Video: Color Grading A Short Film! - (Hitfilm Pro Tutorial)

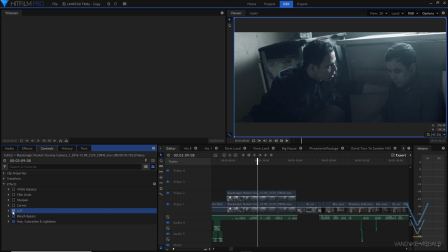(4:10)
I mean it's pretty self-explanatory. I put that on there and that's giving us a lot more colors and more of that stylized look I wanted. So anyways after that let's look at the curves. Curves are always really helpful when you're doing anything from color grading to color
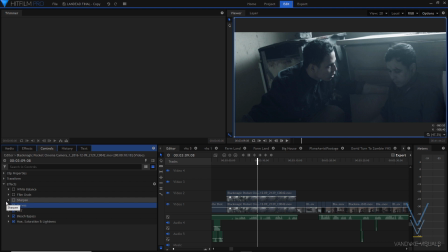(4:29)
correction to just little tweaks here and there between shots and then for this one I definitely took a different approach from my other shots because like I mentioned of that let me just turn this off because of that light
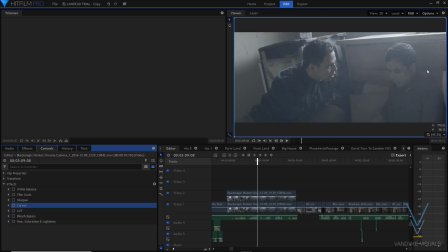(4:45)
that was coming in giving our image a bit of a washed out look I
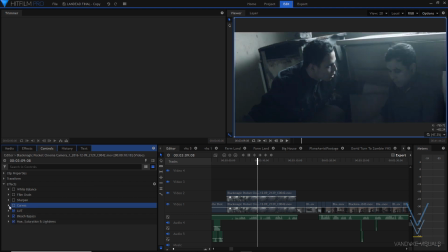(4:50)
use curves to sort of combat that so if we toggle this on you can see
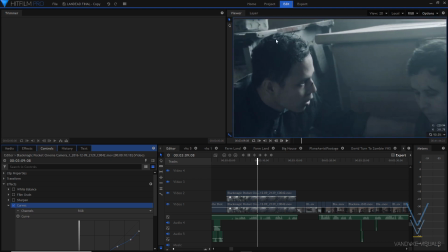(4:55)
what it's doing it's not too extreme but it's definitely there especially in the highlights and
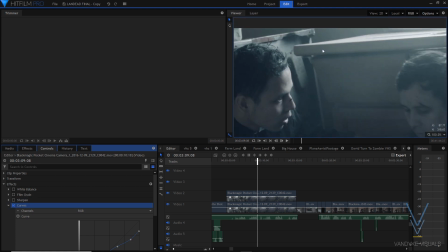(5:01)
yeah the main idea of this was just lowering the top end and decreasing the bottom and
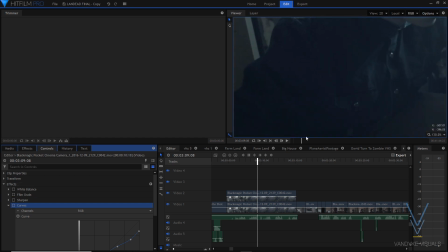(5:11)
you can see that better here on the character's shirt if we turn this on it's it's sort of clearing things up a bit you know allowing things to just look a little bit more natural without that uh that haze that we had before so
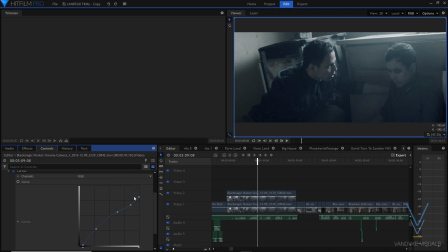(5:29)
if we look at what's going on here under curves this whole line represents from the top brightest parts of the image to the bottom the darkest parts of the image so it gives you a good idea of what exactly you're tweaking about the shot because it's all laid out nicely here so i
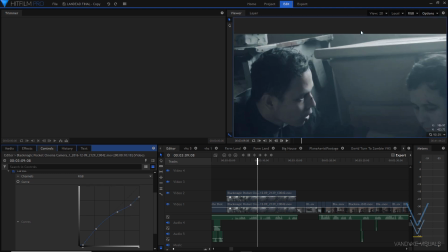(5:48)
lowered the top end a bit and that gave it this really nice more
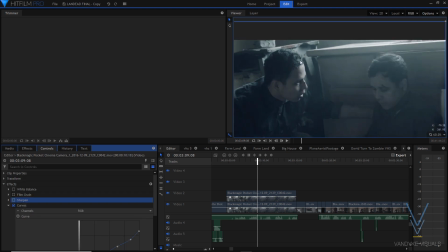(5:53)
natural feeling look almost you know mimicking a camera that had a higher
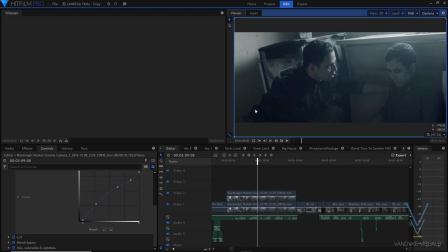(5:57)
dynamic range than i used which if you wanted to know i used the black magic pocket cinema camera so it's already a solid camera when it comes to that dynamic range but i wanted nothing to look overexposed
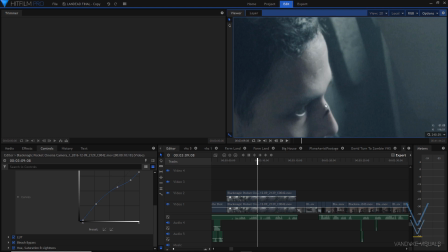(6:12)
and detailed to be as prevalent as possible so that's why i lowered the top end a bit and then a tiny bit here at the bottom which
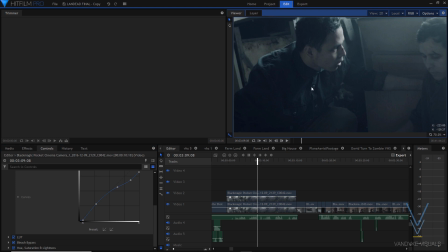(6:21)
which will really just was to combat some of that that haze that washed out look
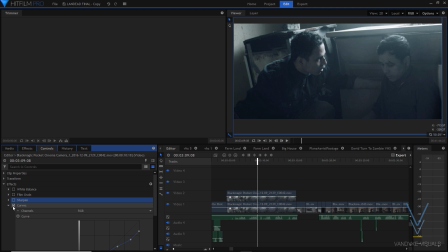(6:26)
that we had and again before and after you can see just how much it's doing so that was what we did for curves
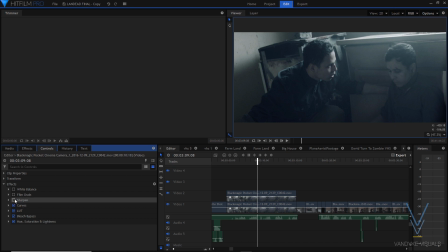(6:37)
so going up to what we have next is sharpen this is pretty self explanatory
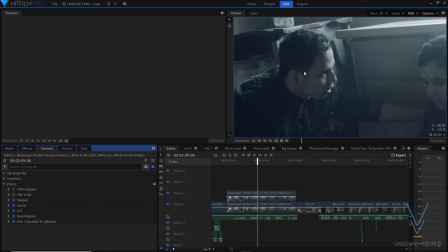(6:43)
you know it's creating a more crisp image and the idea of using this was to
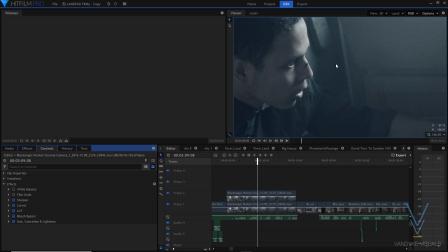(6:49)
bring out some of that natural grain that was in the shot if you can see from before and after I like the whole look
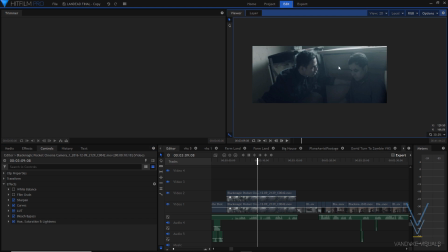(6:59)
it gave I felt like it create the whole film look you know the
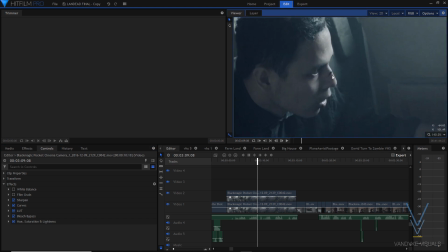(7:04)
classical example of a of emulating a film reel I think it gave that look a
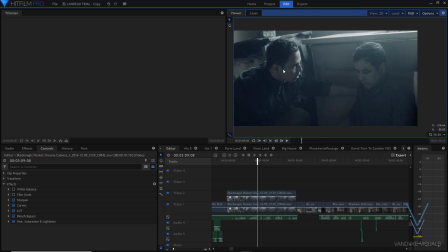(7:09)
little bit better and then just made everything stand out a little bit more, which is what I wanted for that.
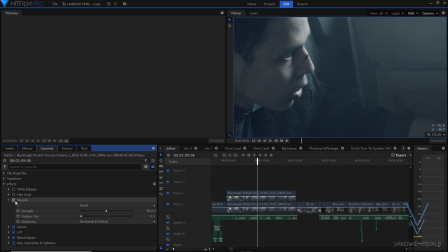(7:16)
And for strength, I had it at 50, and feature size, it's at 0.5, so that gives me that nice look, not too dramatic,
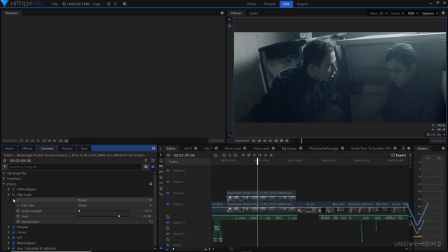(7:24)
and definitely adding to things a bit there. Lastly, before the white balance was film grain,
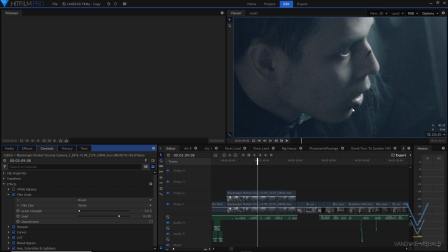(7:32)
and again, fairly self-explanatory, that's just adding a little bit of grain on top of there,
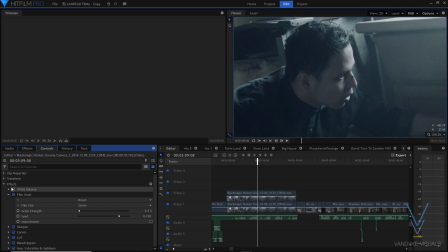(7:38)
just adding to that gritty feel that, you know, that also older feel that I wanted for the film as well. Considering the film takes place in 1985, I wanted some film grain on there just to sort of
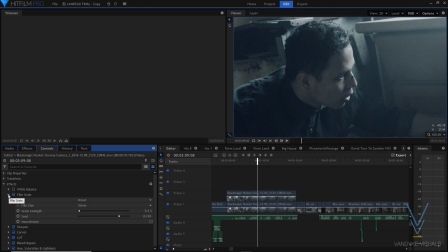(7:53)
reinforce that whole look. So that's what we have for the main effects.
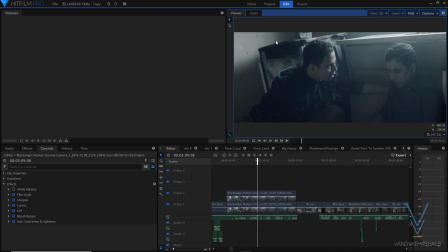(8:01)
Other than that, I used white balance just to get everything set properly just in terms of color temperature and all that. I thought this was just a little bit too cool, too blue, so I used white balance to counter that.
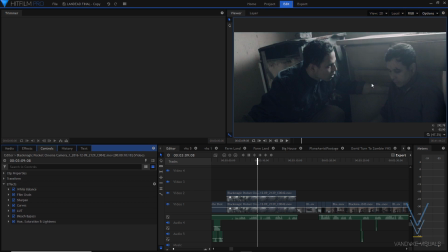(8:18)
Then that brings more warmth into the actors' faces, onto the boards there that were like this nice kind of a light orange beige almost tone. So that brought more warmth into the scene, which is ultimately what I wanted.
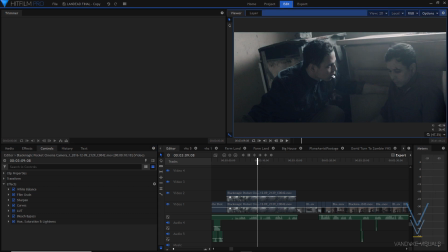(8:33)
I didn't want things to look too cool or anything. I wanted, you know, natural colors for the most part. So, so yeah, that's that. That is how I color graded this shot, which is essentially the same for all the shots that I've done. I'll show a couple more because there are little differences, but that's how I treated this one here.
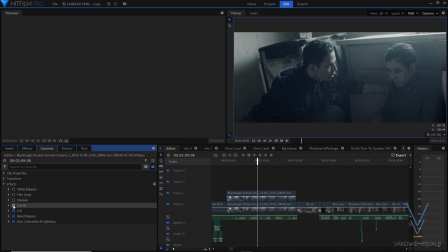(8:52)
And again, we can do a before and after here just so uh you guys can see
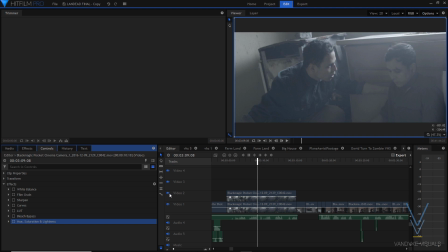(8:57)
that again so this is before and then after so
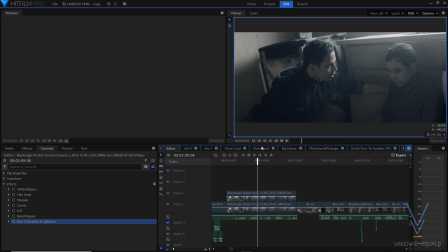(9:02)
once again before and after we get the whole look
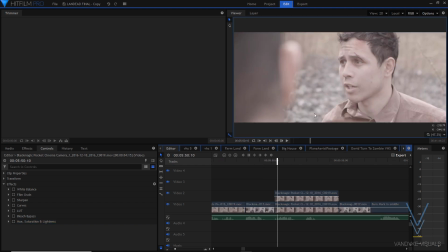(9:06)
we're going for so here's the next shot we'll look at this is before and then this is
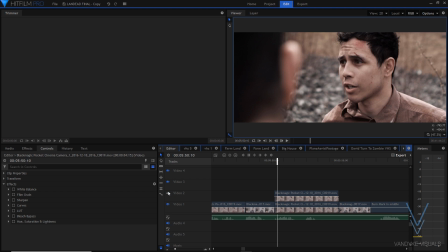(9:11)
after again before after you can really see that what's going on here the difference being made but i won't be too in depth as what i
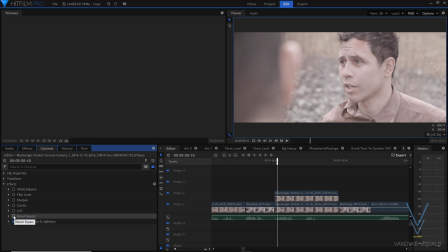(9:19)
did was largely the same as before but yeah we'll start toggling on effects and i'll just go over some key details here so we got our lut
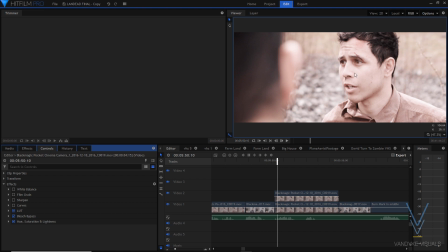(9:28)
so what i'm sure you'll notice here is everything's looking a little bit overexposed
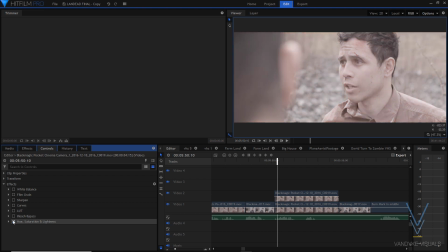(9:33)
and when i shot this scene i made sure that we still had detail
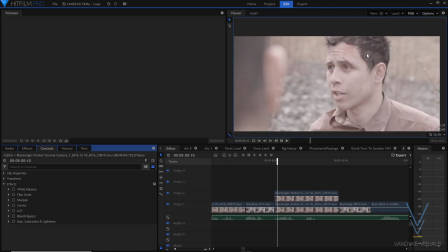(9:38)
so nothing was actually being lost when i shot this and nothing was actually being
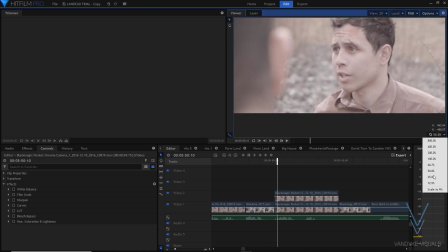(9:42)
completely blown out so i was able to just go in the
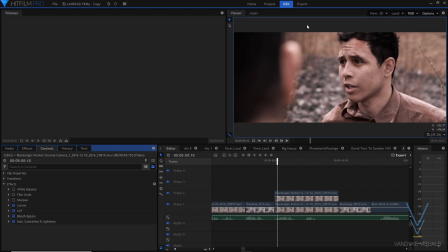(9:47)
editor and then use curves to bring all that back and as you can see
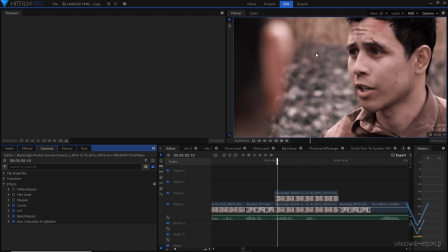(9:52)
um it looks it looks perfectly exposed here we still have detail in the darkest
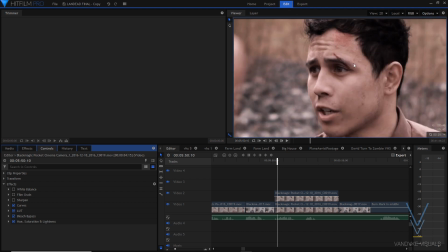(9:57)
parts and the brightest parts of the shot and um
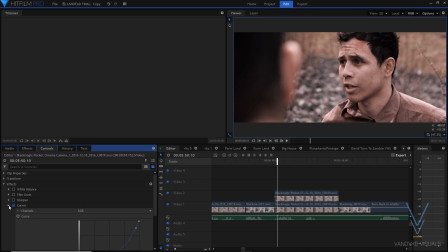(10:01)
yeah it just really helped things overall and for curves specifically what i did is i brought down the middle tones for the most part i left the top end and bottom end alone and the reason for that is because we
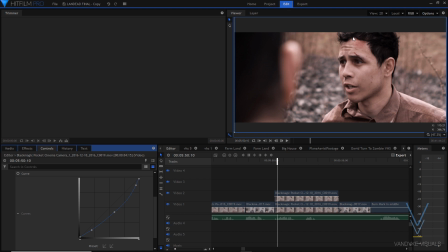(10:15)
were able to still have detail in those areas so to change that would have jeopardized some of that and I didn't want to I didn't want to do that obviously I wanted to keep as much of that dynamic range as I could and that's something the Blackmagic camera is great for as well
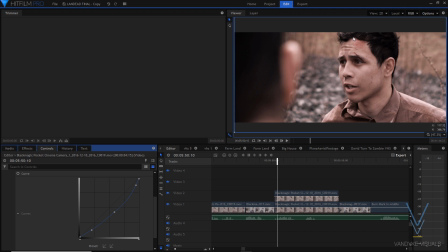(10:30)
as color grading I was surprised at how well the camera handled different things I threw at it in the color grading process so so that was really cool to see and that's what we did for this uh for this part here all right that's the curves there and then everything else is the same we have our sharpen as you can see there
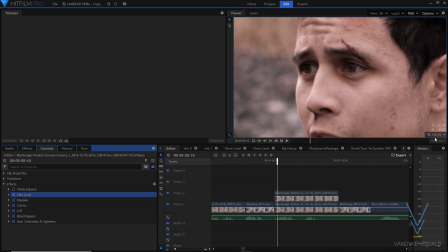(10:48)
a difference being made nicely and then we have our film grain and then of course we have our white balance which um i
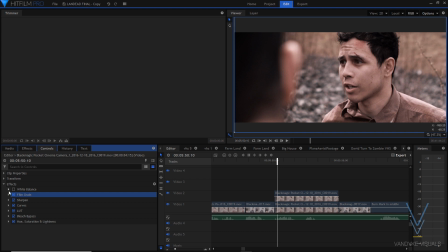(10:57)
found it was just a little bit too orange for me a little bit too warm I wanted to cool things down a little bit with that.
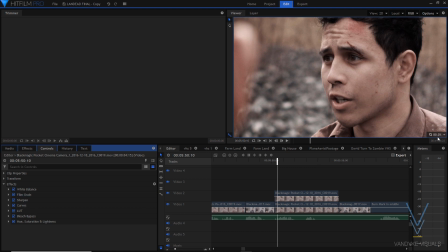(11:06)
So yeah, that's this shot here fairly brief, but
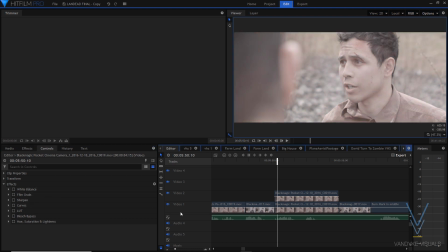(11:10)
But I hope that clarifies things for you as to how I approach different shots in this film And again, we can go before and after
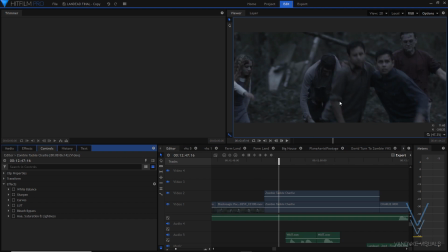(11:21)
before and after All right, so here's the last shot. We're gonna be having a look at today this is before and after before and after so as you can tell it's obviously more of a night scene night shot so the approach I took for this was a little bit
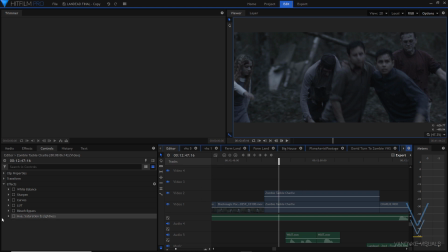(11:40)
different and yeah so let's get right into that we have hue saturation and lightness just how we had it before we have our bleach bypass this time with a increase in brightness and you can see the
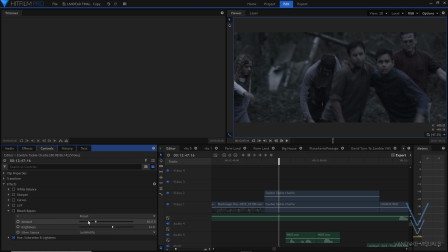(11:52)
difference being made there The reason I decided to up this is whenever you're playing around with bleach bypass with this slider here,